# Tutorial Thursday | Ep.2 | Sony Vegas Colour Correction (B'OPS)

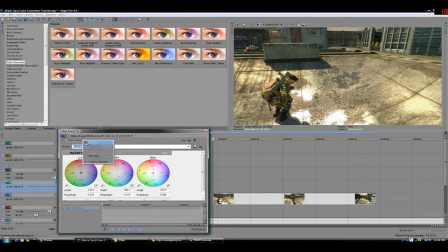(4:03)
Another kind of color correction that can create that kind of
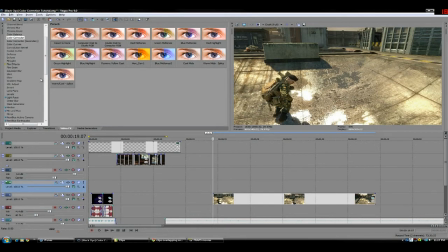(4:09)
post-apocalyptic looks a lot of people are going for, with the really blown out brights, the really dark darks. You can use the color curves, and I have one here,
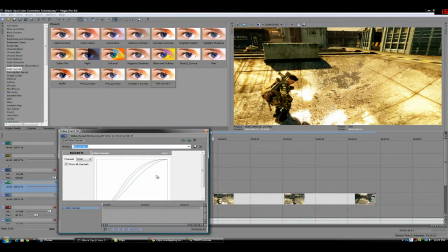(4:23)
and all you really want to be doing is messing around with the different reds, greens, and blues. And as you can see, I got the warms really high and I took down the cools. Now as you can see, that's pretty the warms are really blown out. You're not going to want to publish a video with those. So to compensate that, what we can do
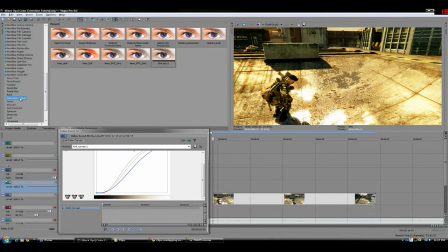(4:42)
is go on down to saturation adjust, and this allows you to mess with the saturation. But what you can really do is blow out the warms, take down the cools, and then kind of blend them all together again.
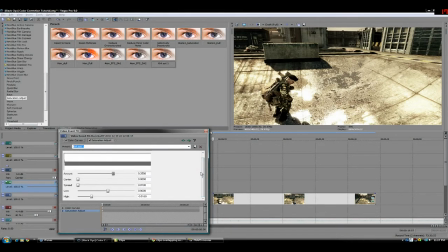(4:58)
And so it's like separating something and then crunching it back together. as most people would think, it give you the same result as you started out with, but in terms of this project, or all footage in general, And it creates kind of a nice contrasty look.
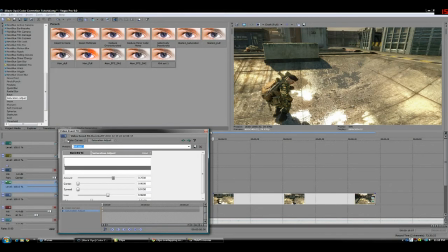(5:13)
This is the original footage. There's a lot of grays, not really a diverse piece of footage,
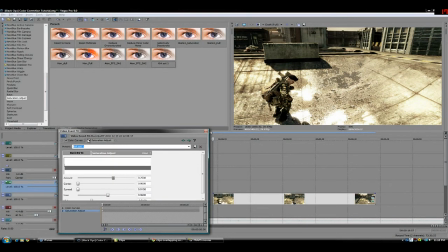(5:21)
but when you apply color curves and saturation, it rips it apart and brings it back together. So with saturation, the highs are going to control how much is toned down on the high end. The lows, you're not really going to notice much of a difference. And then the amount, of course.
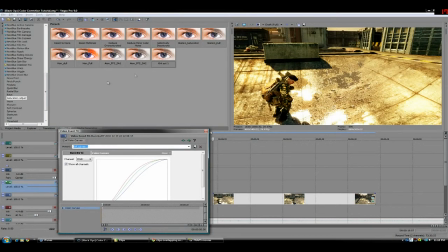(5:41)
So that takes care of that. And then also what you can do is, to really finish off your footage, you can add a small vignette, or in Sony Vegas it's called a soft contrast. We can start out with,
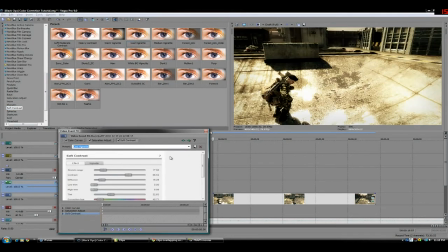(5:56)
let's go ahead and start out with a cool. So what this is going to do is it's really going to pop out the contrast, and for most people that's a little bit too much, so you can go ahead and tone this down. But what you should really be focusing on is the vignette portion,
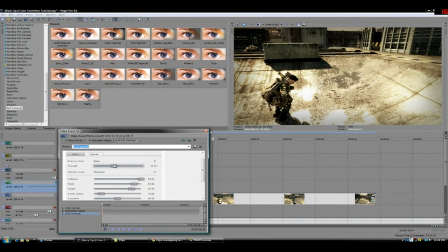(6:10)
which you can really tone up, and it really centralizes your footage, makes the viewer focus on the middle. And if you bring this up too much, it's going to look silly. Of course, if you take down the softness,
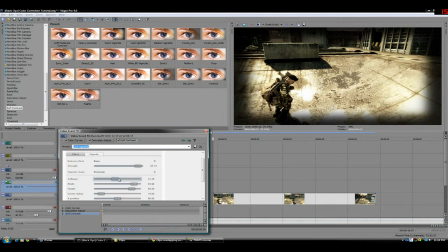(6:27)
it's going to make it, I don't know, I don't really like that look, so I like to bring the softness up all the way,
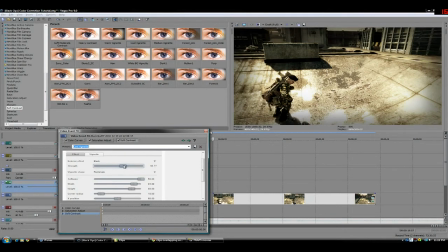(6:33)
bring the strength down to about 60-ish, and that's a quality piece of footage.
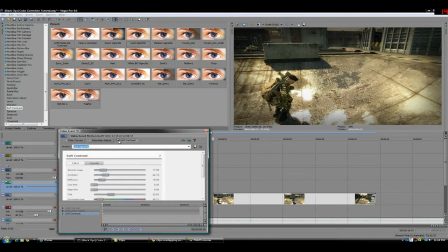(6:39)
As you can see, this is what we started out with.
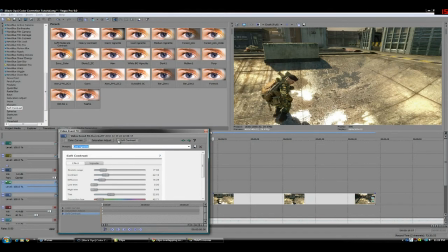(6:44)
There's a lot of, the colors don't really contrast each other nicely, but when you apply the soft contrast, you get a nice vignette.
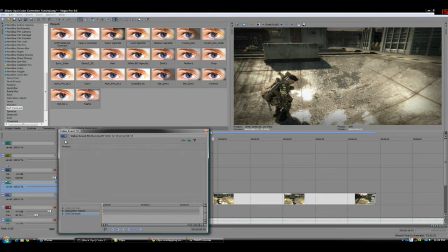(6:52)
The saturation tones down all the colors, and the color curves brings it back up.
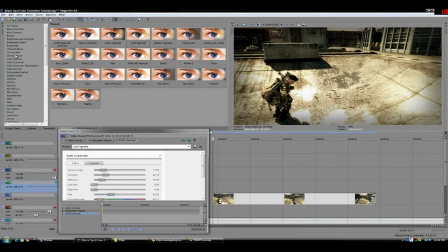(6:57)
So all I can really say is what you really want to be doing is messing around with your color corrector, your color curves, your saturation adjustment, and your soft contrast, and really try to match the whole spectrum. If you blow out the warms too much, the viewer's going to get kind of sick of that warm look.
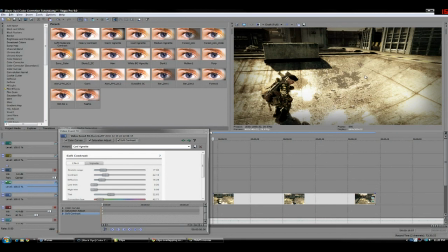(7:16)
Like this look throughout the entire video, you know, people aren't really going to be liking it that much. So try to mess around with that stuff a lot. All I can say is have fun color correcting your footage, and really make sure to put the time and effort into it,
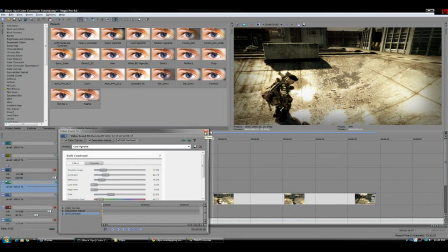(7:33)
because it really changes the outcome of your final piece and makes it pretty awesome.